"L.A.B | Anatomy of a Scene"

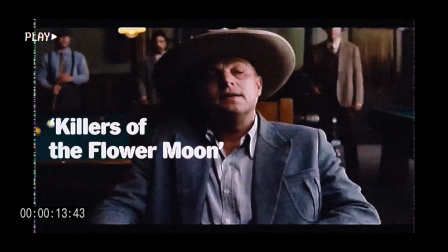0:10 I'm Martin Scorsese, and I was the director, co-writer, and co-producer of Killers of the Flower Moon.
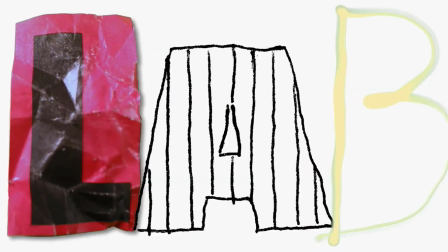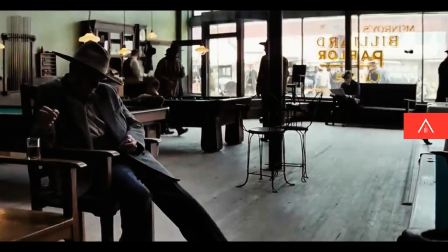0:23 By this point in the story, it's become pretty evident that the people who've been perpetrating the disappearances
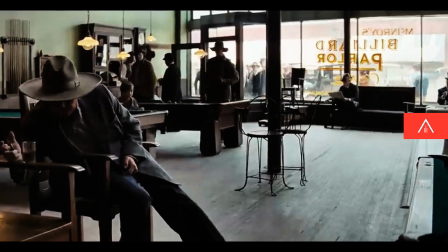0:30 and murders of the Osage Native Americans in order to gain their head rights,
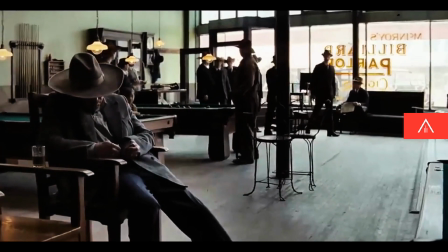0:36 their oil money, are being investigated. and they narrowed it down to whom they thought the weakest link would be.
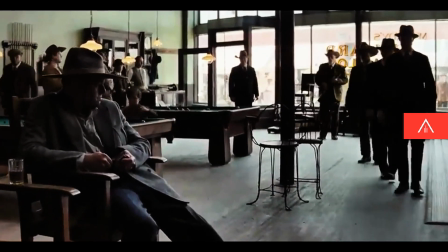0:43 The one they know they could probably get the information from or break is Ernest Burkhardt, and he's played by Leo DiCaprio.
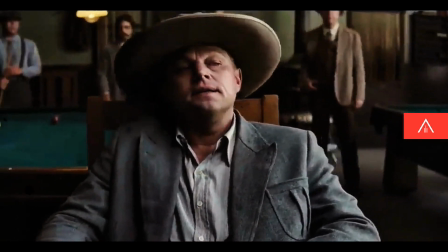0:54 Well, here we go.
Since the characters are all circling around each other in the movie,
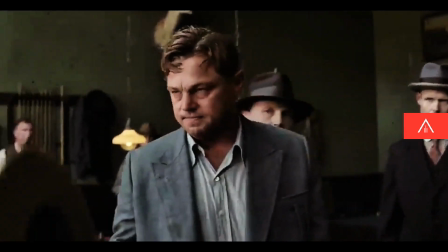1:02 and since the circle gets tighter and tighter, my drawing for the shot was simply a circle with an arrow.
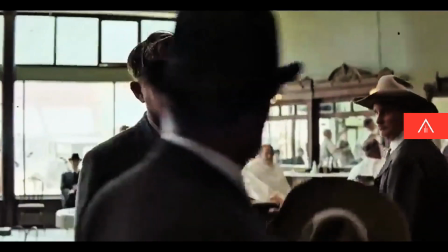1:09 That was it.
My wife's real sick.
I wanted to become a kind of circular ballet.
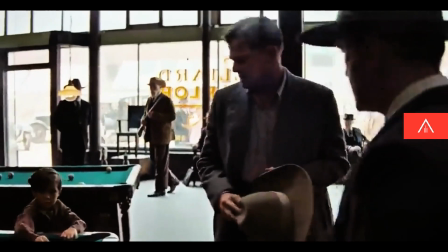1:14 He gets up, he turns in circles, the camera circles around him.
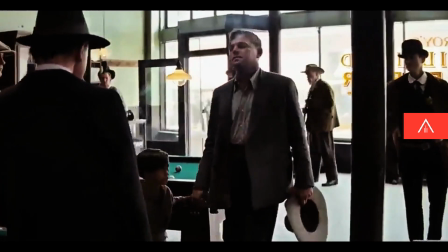1:19 And as that's happening, other figures are coming into frame from left and right.
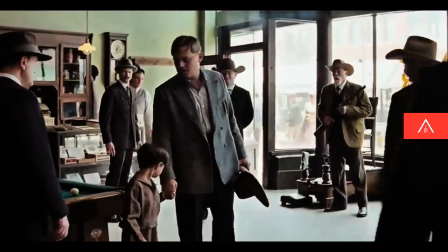1:24 And as he pivots around and tries to explain that his wife is sick, which is an understatement, the camera keeps tracking around.
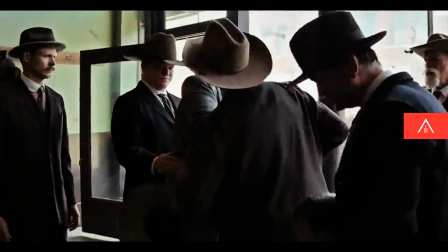1:32 You got this all wrong. until finally we get to the door and he tells his little son,
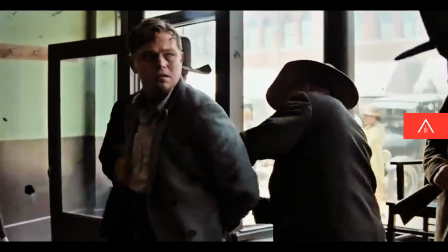1:39 which is an improv, he says, go with him now, son, go with him.
My wife, she's real sick.
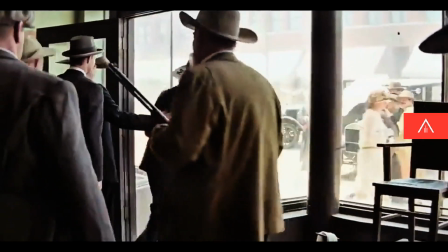1:45 That was one of the most enjoyable moments, laying out that shot. And then the interrogation begins.
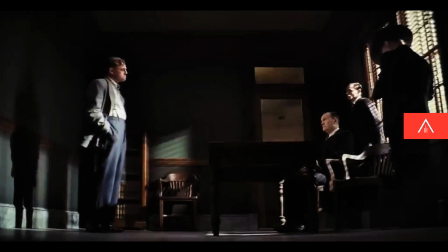1:53 I had to be very careful by that point because once scenes and stories like this end up in police stations or interrogation rooms, I find the images to become flat and uninteresting and so I said
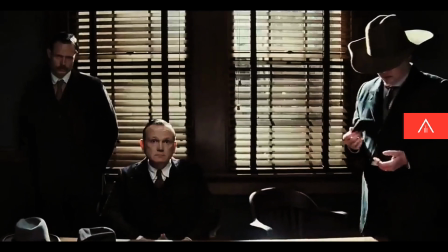2:07 let's be dealing with angles that are like boring into the characters not boring images but boring like
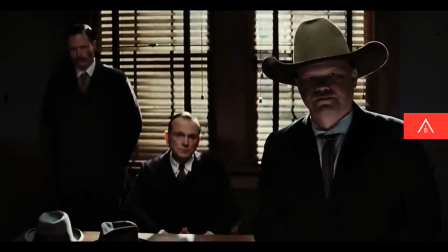2:13 really focused on them the angles would have to be head-on but what was interesting to me is that when we cut to Leo when he
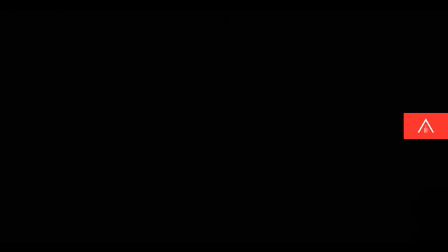2:21 gets very tired it fades out but then it fades back in and when it fades back in you're still in the same shot we may have faded
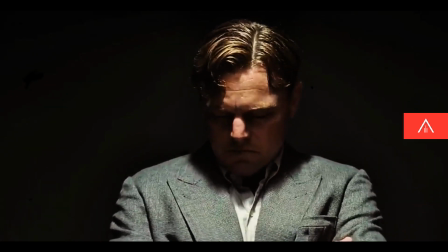2:30 away for an hour to two hours you don't expect to to come fading back in on the same image. That's what I hope.
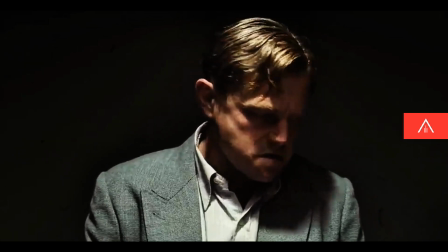2:38 I need to sit down. Yes, you do, but you're standing.
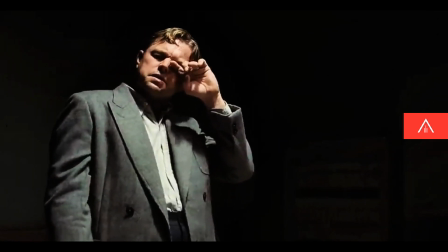2:44 That's when he really has lost his senses and he's really, really tired.
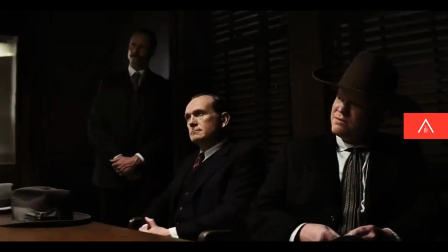2:52 In a way, what I had to do was fight a tendency to maybe over design camera interpretation interpretation.
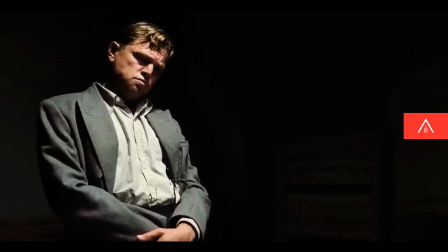3:04 And in so doing, the tension I think is held in the frame.
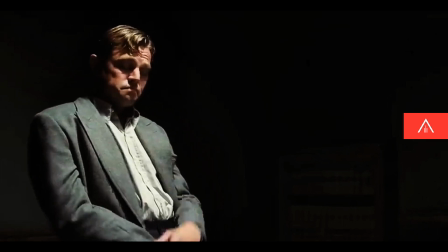3:10 And then finally when it does move, it means something.
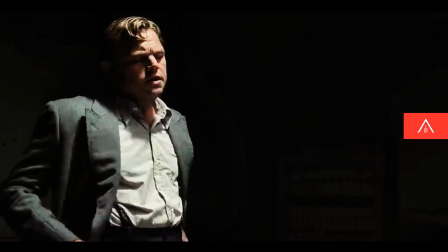3:15 When it does cut, it means something, you know, as much as possible.
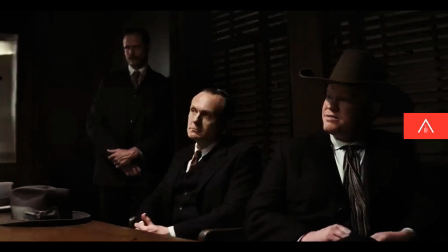3:22 And did you put the explosives under the house? I don't know nothing about no explosives.